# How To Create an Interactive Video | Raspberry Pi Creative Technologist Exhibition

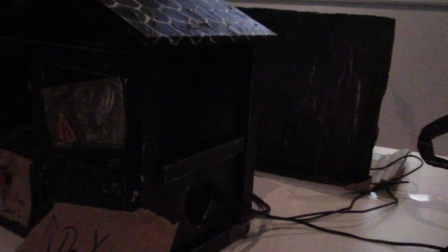4:17 He's not in there at the moment. There were lights inside that made it more entrancing. The speakers were placed within the house so when they heard the sounds of the video it would come from in the house so curiosity would hopefully get the better of them and they'd want to know more about the physical house that was sat right in front of them instead of being a passive viewer and just watching the video on the wall behind the house. What I physically needed to make this an interactive video was a Razzie Pie.
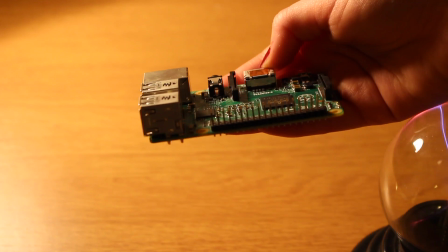4:46 The Razzie Pie is basically just a tiny, tiny computer. It could fit right inside the house, so that was good. I also had some speakers in there because you need some audio, right?
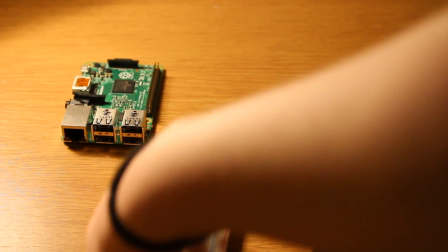4:55 The Razzie Pie has some GPIO pins so I could attach this to a breadboard and then attach that to my two buttons.
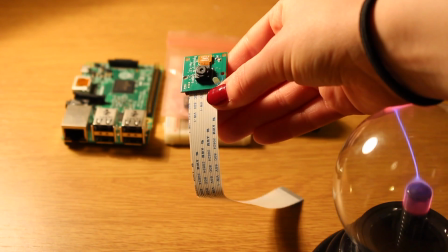5:02 I also had to use the Raspberry Pi camera which is a really easy to use add-on that just sits on the Raspberry Pi board. I position that behind a cutout of Terra. I also used a motion sensor for the ending of the video. The end product ended up being a physical object which was a painted doll's house which held
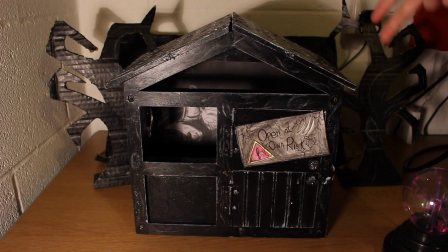5:23 the Raspberry Pi as well as an object of Terra and the speakers of course.
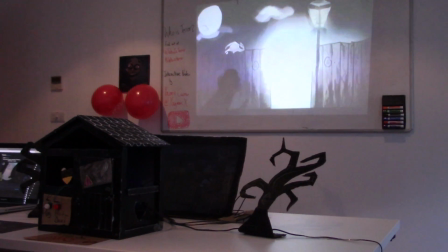5:28 The video was played from a HDMI cable that ran from the Raspberry Pi straight into a projector that was projected onto the wall. Now, using two buttons from the GPIO pins of the Razzie Pie, one button could play the video.
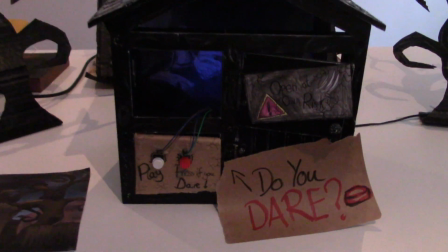5:41 The other button was a button that could be pressed if you felt brave enough. When this button was pressed, it would pause the video at whatever point the video was playing at and it would play a live-streamed footage of
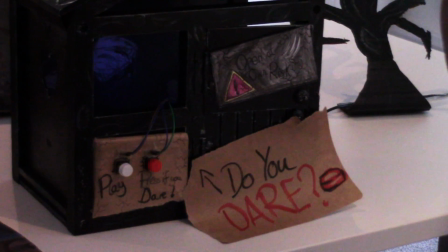5:55 the Razzie Pie camera within the house with an overlay image of a close-up of Terra's eyes So you could see that it was peering out at
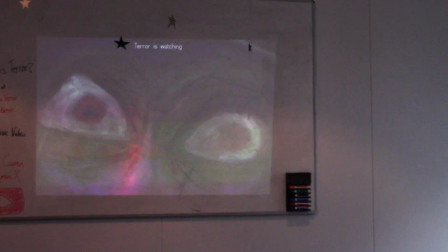6:03 you slightly Oh no As well as this it would also play a sound clip A breathing that you could hear within the house And it was so
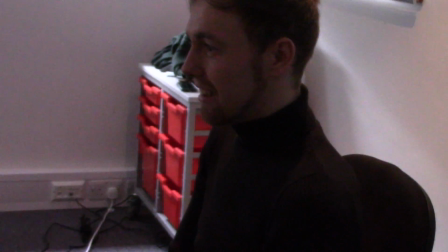6:11 unnerving It was brilliant to see how unnerved people were by that Now one thing I noticed from this is A lot of people didn't even realise
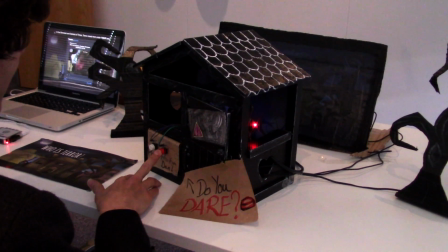6:18 That it was live streamed footage They thought it was just an image But then once they started moving around Or peering within the house They would
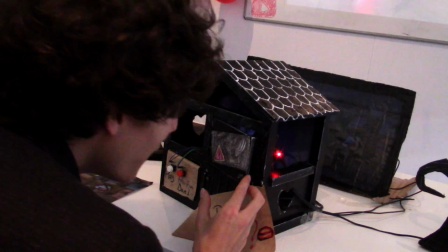6:26 see the shadows move And then realise oh damn this is live stream footage this is the thing that's actually looking at me and it was great to see that response to at the end of the video I changed it slightly for the interactive experience it coerced the viewer to open the physical door
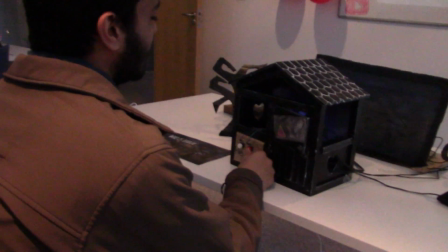6:43 to find out who is Terra do you dare that is the question sir once they did they could see a physical cutout of Terra within the door
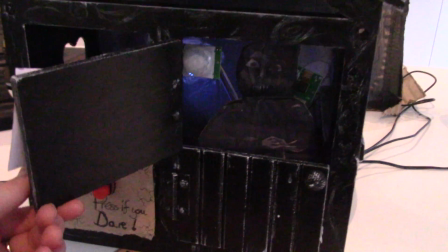6:51 but it had a motion sensor within the house that would open up the camera
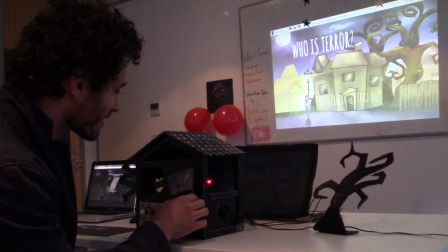6:56 which was just behind Terra and show their face blown up on the screen.
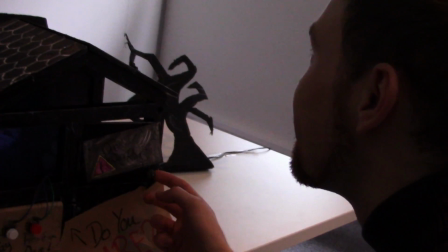7:02 I don't like Terra. It's a scary door. I don't know. It's Terra!
It then asks them to press a button and that picture will be sent straight to Twitter.
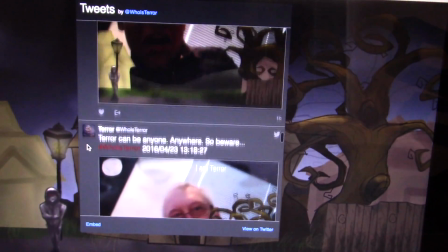7:15 The WhoisTerra Twitter profile with the caption, I am Terra, and then put in the illustrations that I had made.
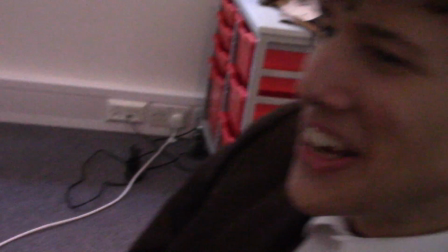7:24 That's amazing. Is that a face? I'm like, no! No! It's me!
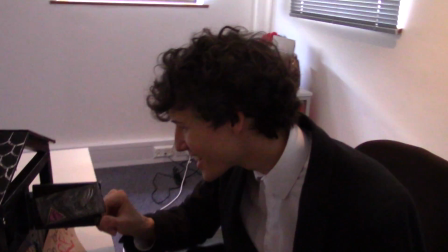7:30 You are Terra! How do you feel? I feel terrifying.
Go on to the Twitter feed, it'll be in the description below and you can watch everyone's reactions of how they felt after realising that they were Terra and it was just brilliant, some really funny reactions, seriously yeah, just go. So obviously I needed to do a bit of programming for all of this.
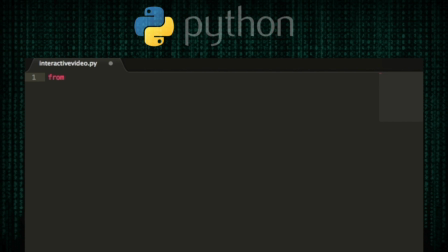7:49 What I used for the programming side was GPIO0, which is Razzie Pie's own interface for their GPIO pins.